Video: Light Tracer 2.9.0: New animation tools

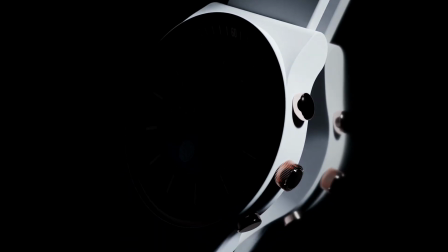(0:00)
After a long wait, we are thrilled to announce Light Tracer 2.9, packed with powerful animation features.
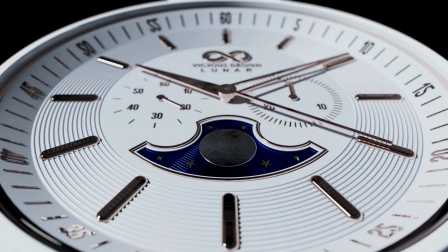(0:06)
Today, we'll talk about the main innovations in this release and show you how easy it is to animate your products and create stunning videos.
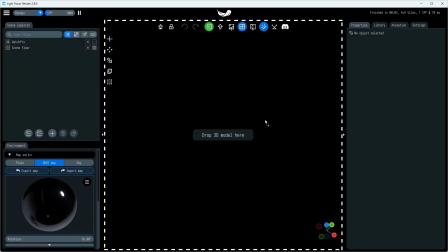(0:13)
For this video, we used a great moon watch design by Francisco Correa.
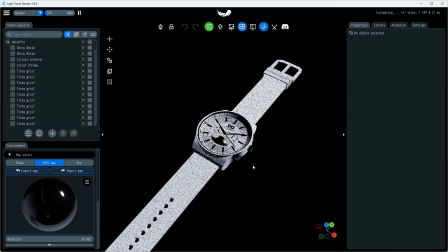(0:17)
To learn how to set up materials and lighting in Light Tracer, we invite you to watch our previous videos.
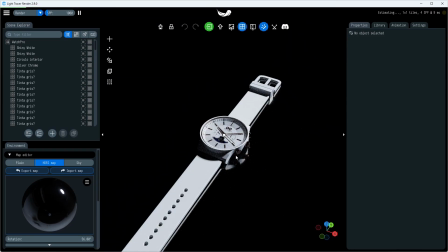(0:22)
Today, let's bring this model to life.
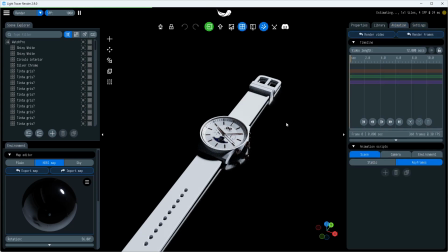(0:24)
For this product visualization, we'll need to animate the environment, camera, and lenses, as well as the individual parts of the model.
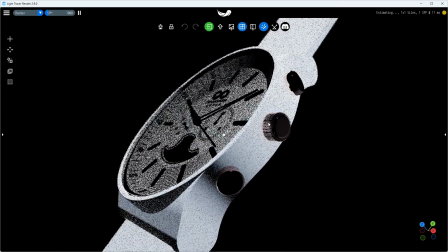(0:34)
Let's start with something familiar and make a keyframe-based camera animation.
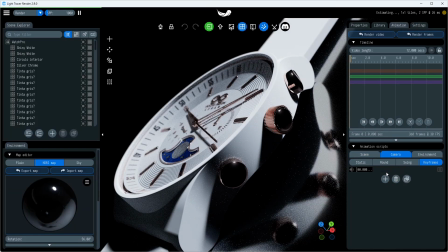(0:38)
Products are usually shown from multiple angles, so let's start with a side view and show the design of the pushers and crown.
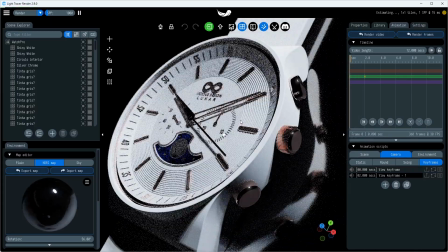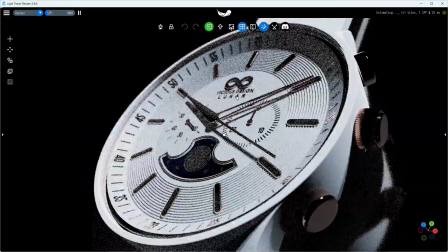(0:50)
Now let's add a second angle and show the full view of the watch, including its beautiful dial.
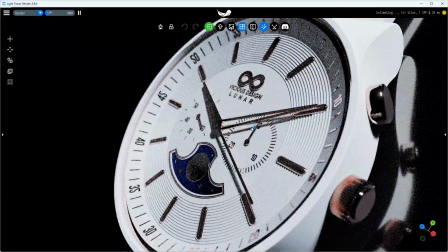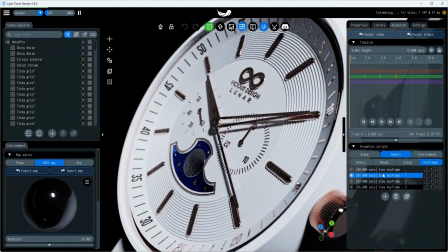(1:01)
To create an abrupt transition from one shot to the next, we need to set the initial keyframe of the second view to the time of the last keyframe of the first view. This way, the change between camera views is instant, without a smooth transition between them.
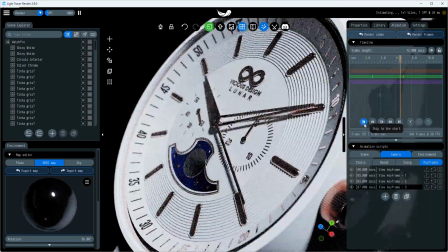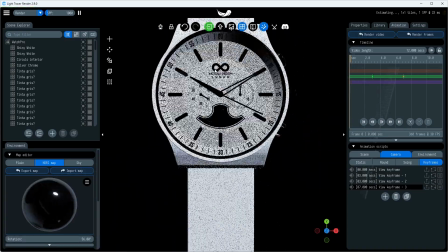(1:26)
Now let's add the final shot and show a close-up of the watch to demonstrate all the details of this design.
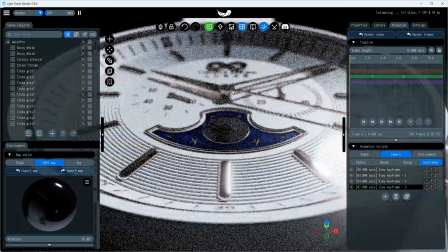(1:31)
Since we are shooting small objects, we need to use a shallow depth of field to resemble a real camera.
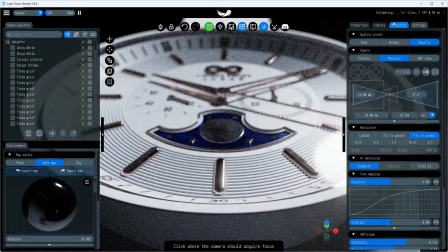(1:40)
Note that the lens parameters are also keyframed, so we can animate the focus area, so the transition looks even more atmospheric.
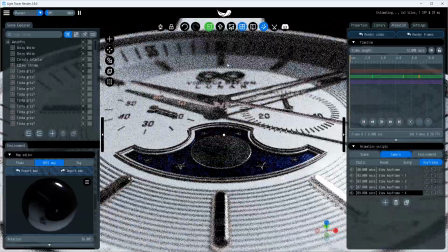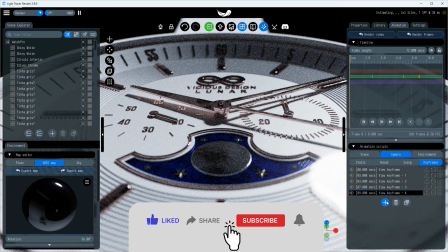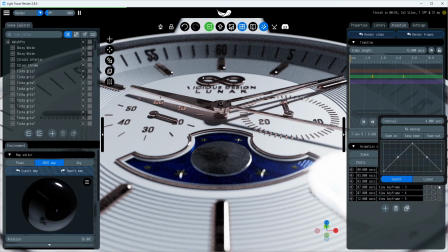(2:05)
Here, we want the camera to move along a straight line in each transition, so we switch the trajectory type to linear.
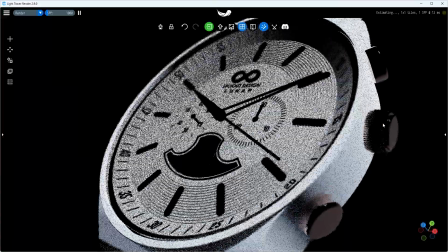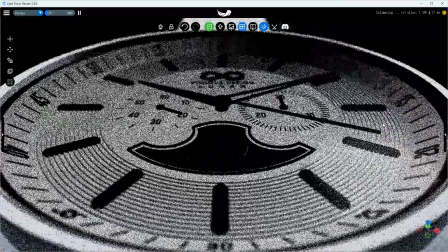(2:19)
We have a nice camera animation, but all the objects are static. Let's fix that.
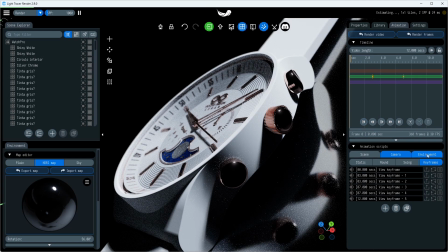(2:26)
First of all, to make the lighting dynamic and to emphasize the shape of our product, it is worth adding an environment animation. And here, everything is done the same way as with the camera. We need to add keyframes that represent key states of the environment.
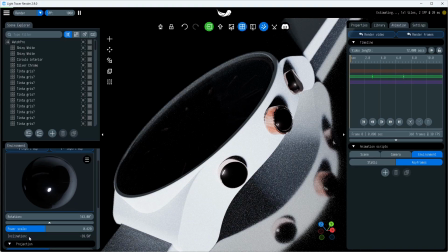(2:40)
These keyframes store the orientation of the environment, its brightness, the position of the sun, atmospheric parameters, etc.
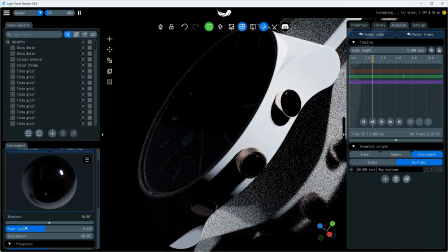(2:53)
Let's add a few environment animations for each viewing angle. Our goal is to add dynamism to the scene by moving the edge of the shadow.
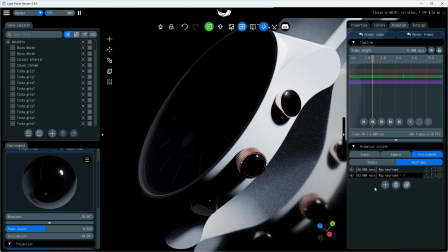(3:01)
Note the convenient preview of the scene environment. This is a chrome ball that sits directly in front of the camera and shows a reflection of the environment map.
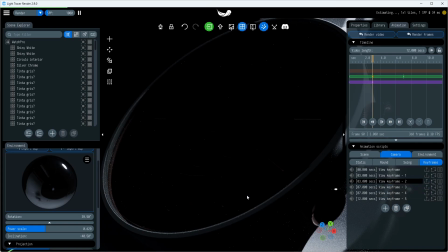(3:09)
You can drag the rotation and inclination sliders to rotate the environment to the desired position.
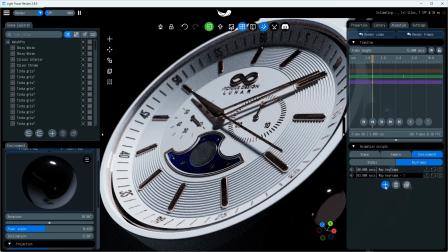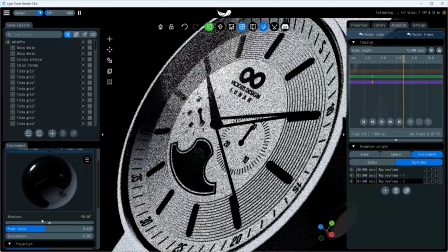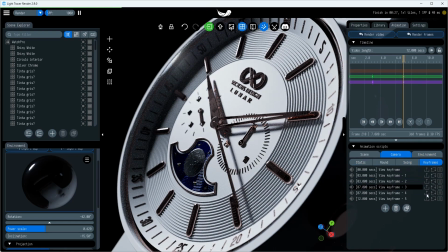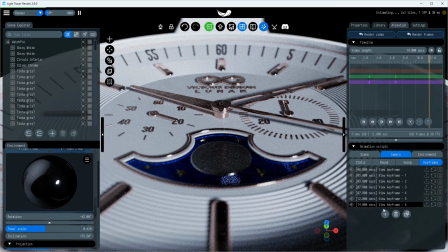At any time, you can see what kind of video is being produced by clicking the play button.